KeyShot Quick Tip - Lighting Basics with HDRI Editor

What's going on, everyone? Welcome to another KeyShot Quick Tip.
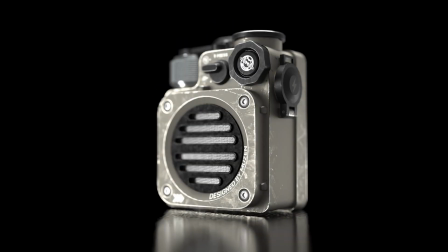0:08 In this video, we're going to take a brief look at the HDRI editor and create a quick custom HDRI environment for your KeyShot scenes.
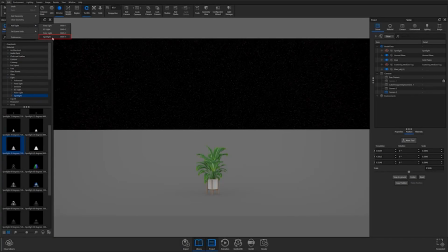0:16 When you're working in KeyShot, there are essentially two ways to light your scenes.
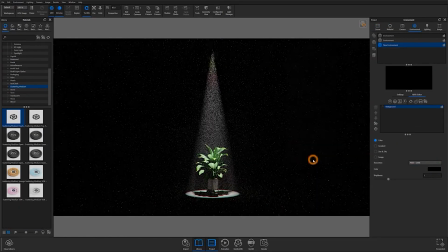0:20 The first is physical lights, which tend to be the most accurate to real-world lighting and shadow casting.
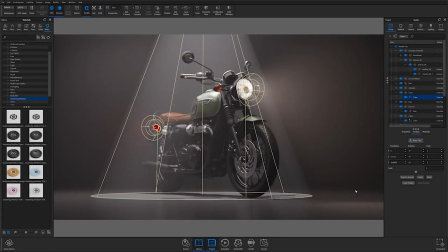0:26 However, they can make your KeyShot scenes incredibly heavy and difficult to calculate.
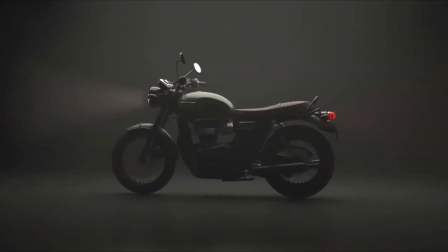0:30 This can cause artifacts such as fireflies in your images and can significantly extend render times, particularly on underpowered workstations.
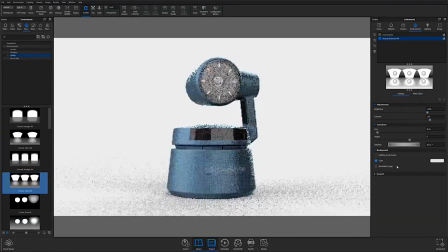0:38 The second way to light your scenes is by using HDRIs.
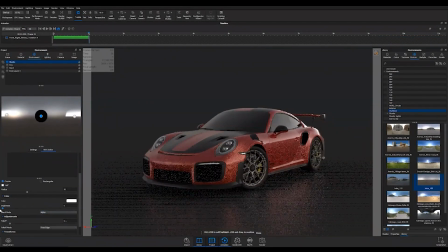0:42 HDRIs are not quite as accurate as physical lights, but they are incredibly close and produce fantastic results without bogging down your workstation.
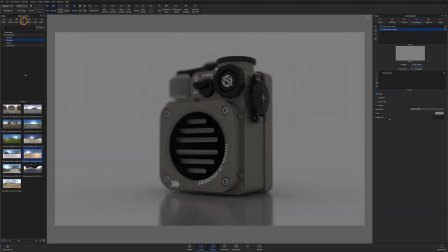0:50 With HDRIs, you can drag and drop default ones from the Environments tab,
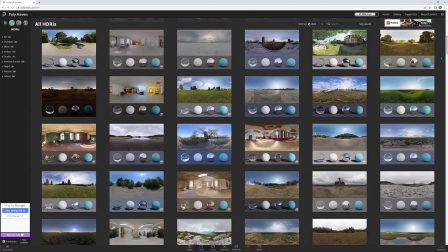0:55 source pre-built HDRIs from third-party libraries, which you can then import into KeyShot,
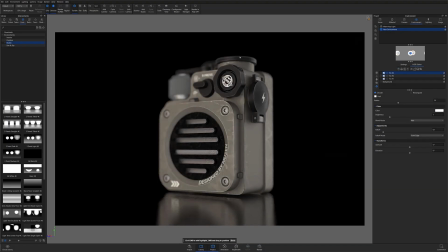1:01 or you can build them from scratch using the HDRI editor, which we'll be talking about today.
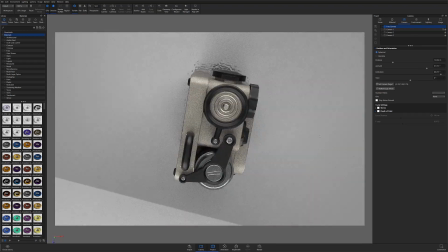1:07 For this quick tip, I'll be using this Bluetooth speaker model and the HDRI editor to build a basic three-point lighting setup,
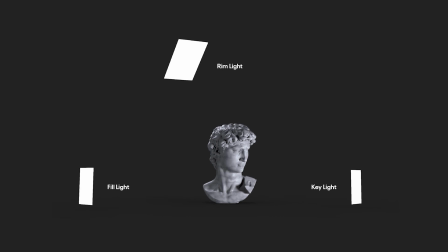1:13 which will consist of a key light, a fill light, and a rim light.
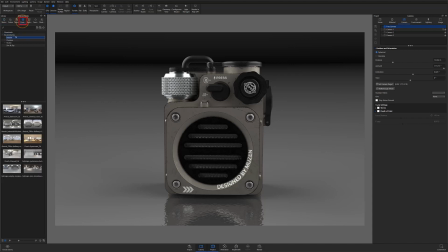1:17 As I mentioned a moment ago, you can always drag and drop HDRIs from the Environments tab, and you can even customize them to better suit your needs. Typically, when I'm using one of the default environments, I tend to start with one of the two or three panel studio environments because they provide a nice neutral colored lighting with a good amount of contrast.
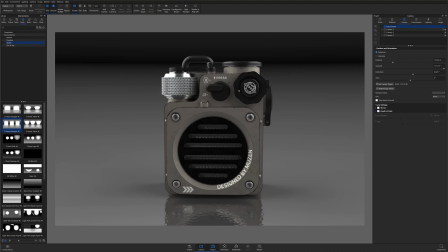1:34 For the sake of this demo, however, I'll show you how to make one from scratch. I'll start by locating my Create Blank Environment Map option from the icons to the left of the Environments list. This will introduce a new environment to the list with no lighting and a flat dark gray background color.
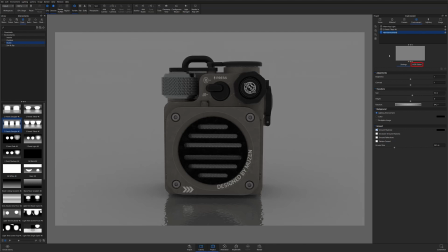1:51 I'll then open my HDRI editor by selecting the HDRI editor tab under the Environment Preview. Let's get oriented quickly before I start setting up the scene's lighting. Just below the Settings and HDRI Editor tabs, you'll find a series of icons that allow you to add different pins,
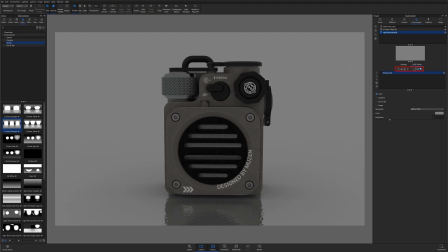2:07 and icons that allow you to save your custom environments to your library as well as export them. Just below that is your pin list. This will contain any pins you've added to your scene as well as folders you've introduced to organize your groups of pins. To the left, you have icons that allow you to delete, organize, and target your pins.
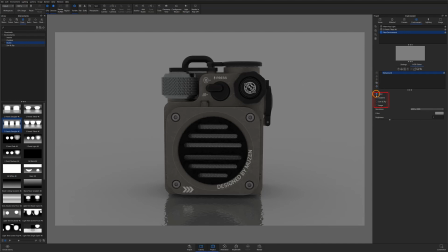2:25 And below that, you have a series of buttons that allow you to customize your environment's background.
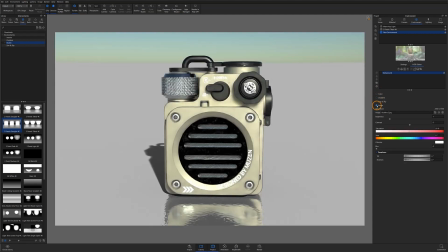2:31 This is also where you'll find your pin settings once they've been added and selected from the list.
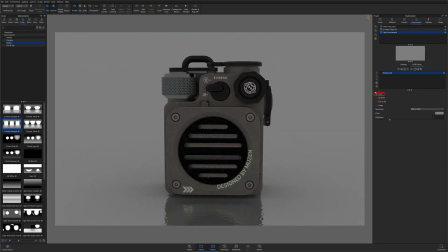2:36 I typically stick with the color background for most renders, but some notable mentions are the sun and sky background,
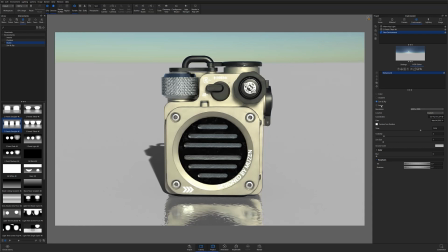2:42 which works spectacularly for outdoor renderings, and the image background, which lets you add an image to give your rendering location-specific context.
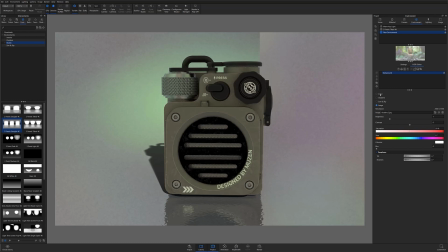2:49 So let's start adding some lights.
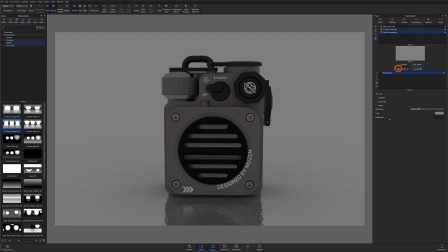2:52 To add my first light, I'll go to the icons at the top of my pin list and select the leftmost icon to add a new pin to my list. Each pin you add will represent a single light source. For the first pin, I'll be setting it up as a fill light to cast a bit of light onto the side of the model to give it some dimension.
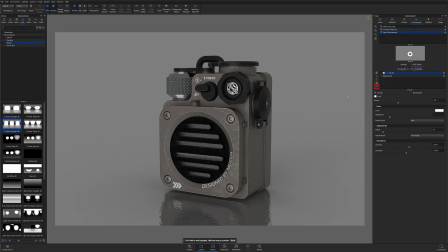3:10 The easiest way for me to do this is to make sure the target icon to the left of the list is highlighted in blue while my pin is selected. This will allow me to simply click anywhere on the model that I'd like to add a highlight to,
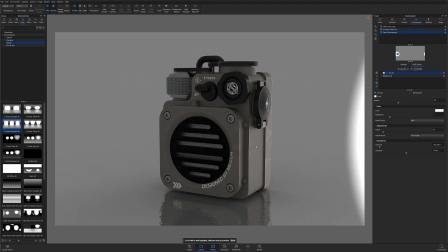3:21 and KeyShot will automatically position the light within the environment to cast a highlight on my desired location.
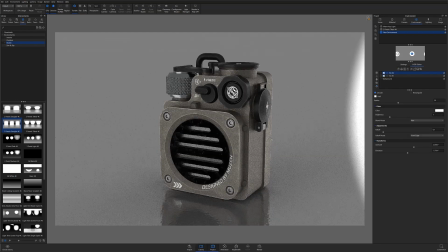3:27 I can then repeat these steps for my key light by aiming it at the front of my model, and the rim light, which I'll aim at the very top of the model to separate it from the background. I'll then want to adjust each of the light's brightness to best suit my needs for this specific rendering.
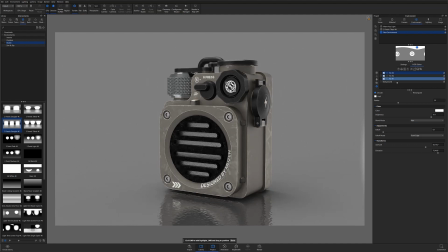3:42 In this case, my rim light will be the brightest to create a slight halo effect along the surrounding edges of my model.
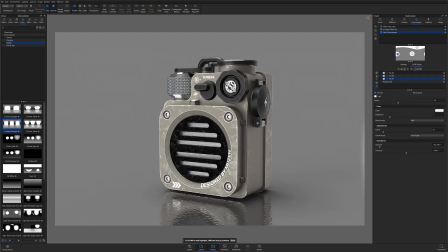3:48 My key light will be the second brightest to make the front face more prominent. And my fill light will be the least bright, which should give me a nice 1-2-3 read on my model surfaces.